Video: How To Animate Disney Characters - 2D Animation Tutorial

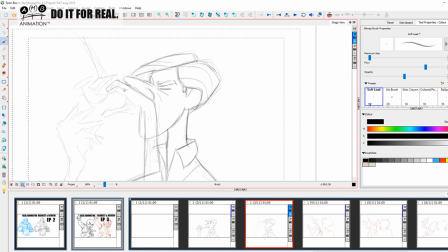[53:36]
So obviously with these breakdowns, okay, this isn't, you know, this is not real animator training, because I'm just kind of giving you a demo and trying to share with you what I'm seeing as I'm breaking down these animations.
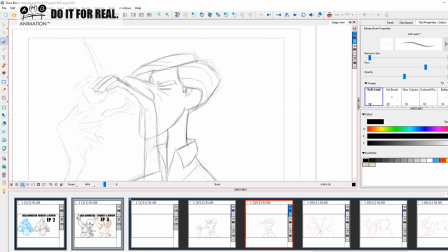[53:52]
So I can't give you a step-by-step instruction on something like this, but what I can do is share with you the things that I'm doing and understand what I see as I'm making these breakdown drawings.
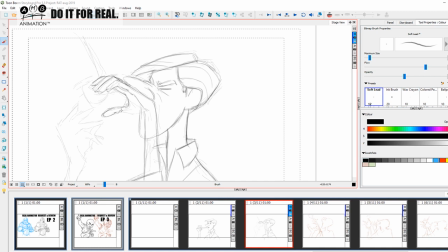[54:08]
Okay, so this finger is coming here like this. We're almost there. We're almost there with this to see the squash and stretch happening. This hand I can just explain to you now.
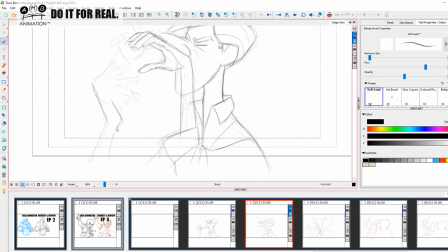[54:21]
It's just a straight line, and with the body of it is the square hair, and we're just going to taper that out a little like that. And we have this. We don't want to lose that. So as we make this straight line here, what we can see is we can see this fan-like shape happening here.
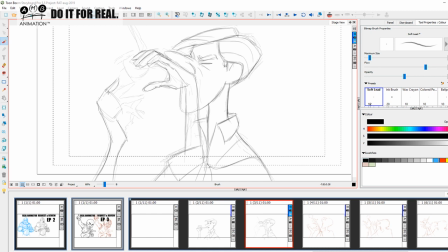[54:41]
And from here, I'm just going to fit my fingers in, okay? So my fingers are going to kind of sit in there like that. And they're going to fan out at the top. So at the bottom, the phalanges are joined, okay?
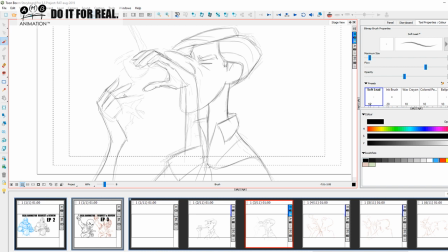[54:57]
So that's why I made this square shape here, okay? And then it's at the top, this set of phalanges, where we're kind of separating them out and creating the illusion of dimension, okay? Just like this, okay?
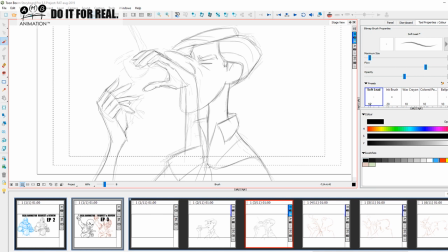[55:16]
Like this, and then here the other thumb is going to sit, and we're going to layer and put it behind there, and voila, we have a hand, okay? Which isn't the best, but I am going to refine it as we move on. Okay, so this is going to come here, the pipe,
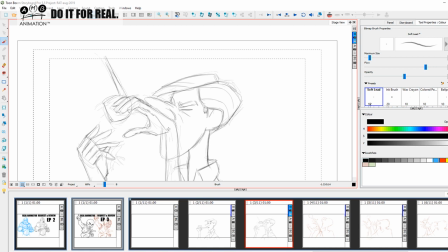[55:35]
and there's all kinds of effects animation going on here with the smoke and the pipe, all of that, and the ashes and all that, but I'm not going to focus on that. Right, let's look at the squash and stretch happening in this particular drawing. Okay, so the hand is coming up, okay,
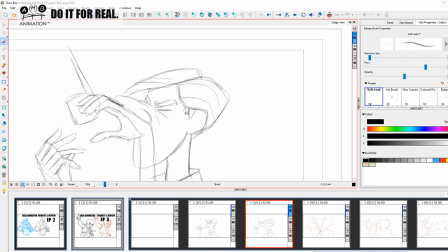[55:53]
and the shape of the back of the hand is pressing against the character's nose. Okay, so we want to emphasize that. Now this is just the easy stuff. The hand is all following these shapes, so let's just put that through like that.
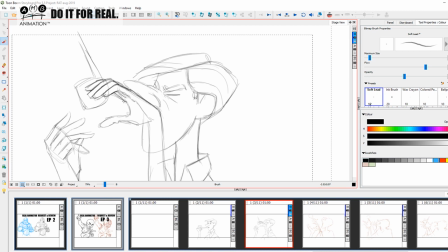[56:11]
And on the other side, I'm just getting this hand out the way so I can talk on the juicy stuff. Okay, so we're gonna angle this thumb down, and we're gonna add a little kind of crease there to give it a little bit of anatomical information to hide the shapes.
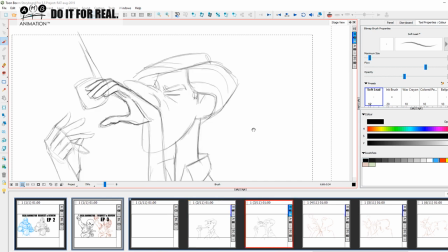[56:26]
And we're gonna put the abductor and opponent of the little finger in there. Right, now let's get on to the nose. So it's making a collision with the nose. Now look at the shape of what's happening to the nose. So the straight line of the nose is now getting curled, and it's almost like a bouncing ball kind of effect.
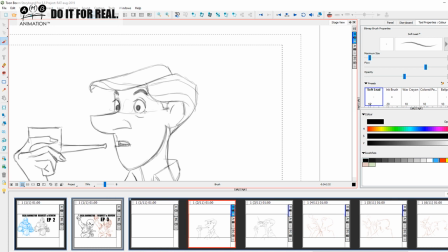[56:45]
The nostril is there on top of it like there, and we immediately have the folding and the buckling in the skin above it like this, okay, coming like this. And this one, we have the eyes, which are closing. So the eye, although the head is coming higher,
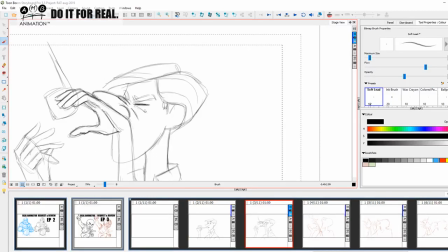[57:04]
it's like the eye line is not moving much, because it's kind of, it's fighting, okay? And then we have the fighting the direction. We have the eyebrows coming down, okay, to really, really give it that squashed feel.
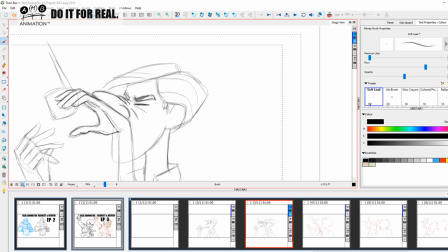[57:20]
So the eyebrows have come down, okay, and we've kind of changed shape in the eyebrows. We've gotten more meat to the eyebrows. So the head is angling back. So you see, now we're adding all these creases and lines on his face, and the head is angling back. We're really seeing that.
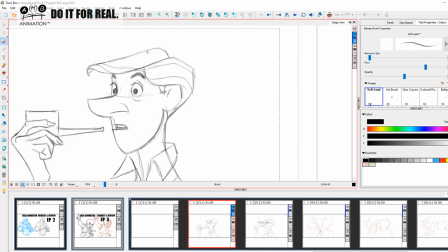[57:39]
And then we're getting some, I think this I will call overlap in the hair, okay, as it's coming down with that action there. And if we look at those swooping lines of the hair, that's where we're going to keep that.
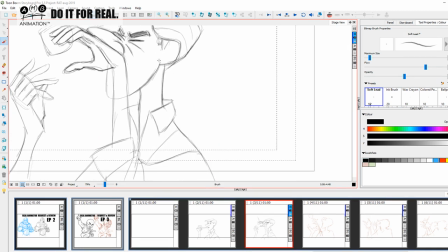[57:56]
The ear I'm going to leave as is. I can't really, not going to talk too much about that. Let's just bring the arm up. So here we're cheating, kind of cheating anatomy a little bit, okay? But what we're doing is we're having the sleeve coming in here, okay?
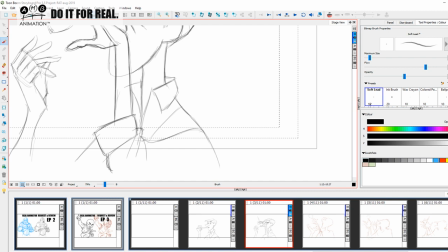[58:13]
And we're having this kind of shape, but we're fudging the elbow a bit, okay, because we want to introduce the hand in. So we're having this curling shape here, and we're fudging the elbow a bit, okay,
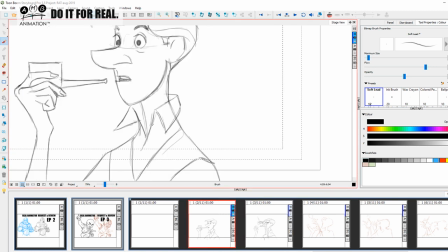[58:26]
because what Milt wants to do is he wants to really put, really have this drawing just come in and push the silhouette. So we're not even bulging the shoulders out. We're not trying to, you see, if this was me, I would have said, oh, that's an anatomically wrong, let's try and bulge the shoulders out.
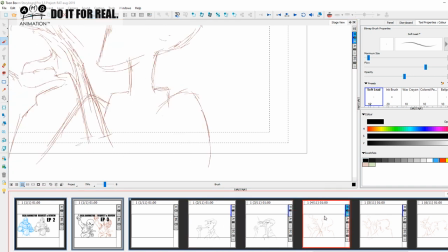[58:45]
But there's some, we want to really push the shoulders on the next pose. So what Milt's deliberately doing, it's not like he doesn't know that shoulders and elbows don't do that. It's now he's putting in his pure exaggeration
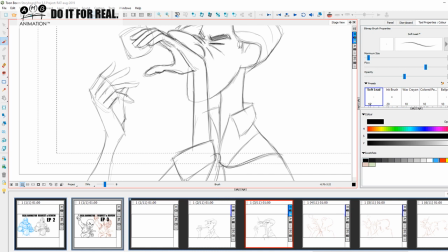[59:03]
animator's brain on, which is way more daring and more experienced to know what he can, how he can play with anatomy than mine. So whereas I would have decided to do that, what I am learning and seeing why by his choice is that I can get a much more appealing
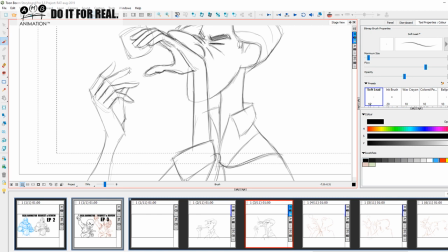[59:23]
timing with this realistic, more character based, more in realism. It's okay. It doesn't really look, it doesn't look wrong. You can do it, and it actually helps it, but you got to know when to do it and how to do it, as I said.
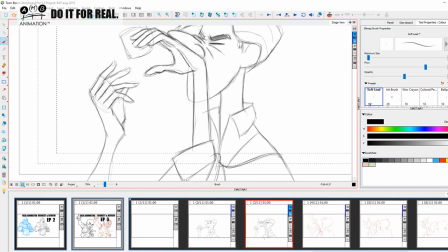[59:43]
So you need to know those anatomy things first in order to know how you're going to change it and cheat it and whatever.
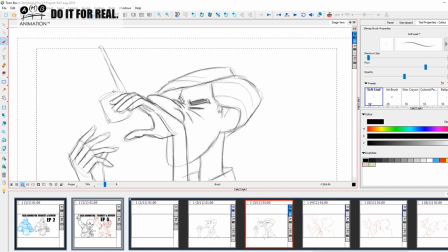[59:51]
Right, the pipe, I don't really think I'm going to bother really drawing in so much. It's not really my priority. So here we have that happening on with this also, the telescopic neck.
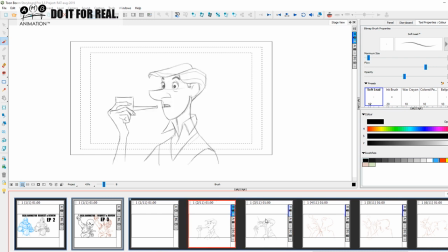[60:06]
Okay, so we had this kind of thicker neck here, but now where it was there, the telescopic neck really coming in. So let's go into the next pose and see what we can ascertain from that. Okay, let's see how we're doing. Let's see what's going on in the chat.
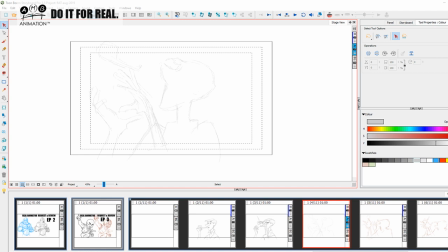[60:26]
How the process after drawn in Toon Boom storyboard like this for final animation? If you just clean it up and you just clean up your lines and you just draw it, you draw it in. Okay, but what can I say? You just literally clean it up.
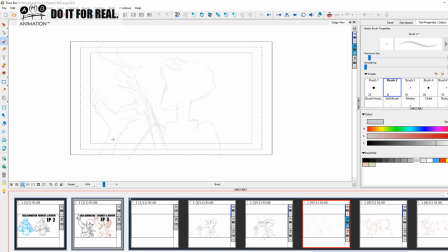[60:43]
That's like paper. Okay, let's move away from the software. That's not important. Basically, for anybody wanting to know about how to do final animation and you don't know how to do a simple basic bouncing ball,
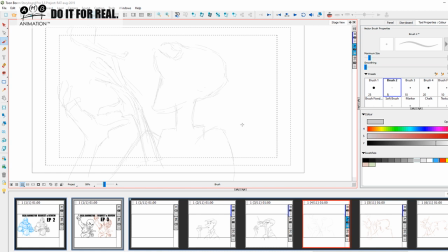[60:57]
I'm sorry to say this, to me, I take you as seriously as 5-year-olds playing cops and robbers in the playground. Okay, finished full color stuff when you're not a professional or you don't know how to do it is just like, you know, like for me, it's like a little kid who's just watched, I don't know,
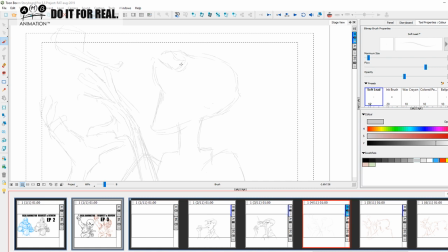[61:17]
How to Train Your Dragon, and he wants to draw How to Train Your Dragon. Now that's great, he's being creative, he wants to draw and learn How to Train Your Dragon, and he might move on to become a great animator in his future life, and that was the birth of his drawing passions. But it's a little too early to talk, you know. My training is for people who are a little bit more
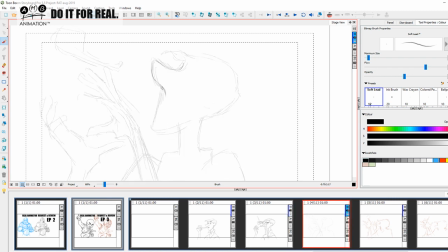[61:39]
older and wanting to take their animation further, and they have to understand a few things.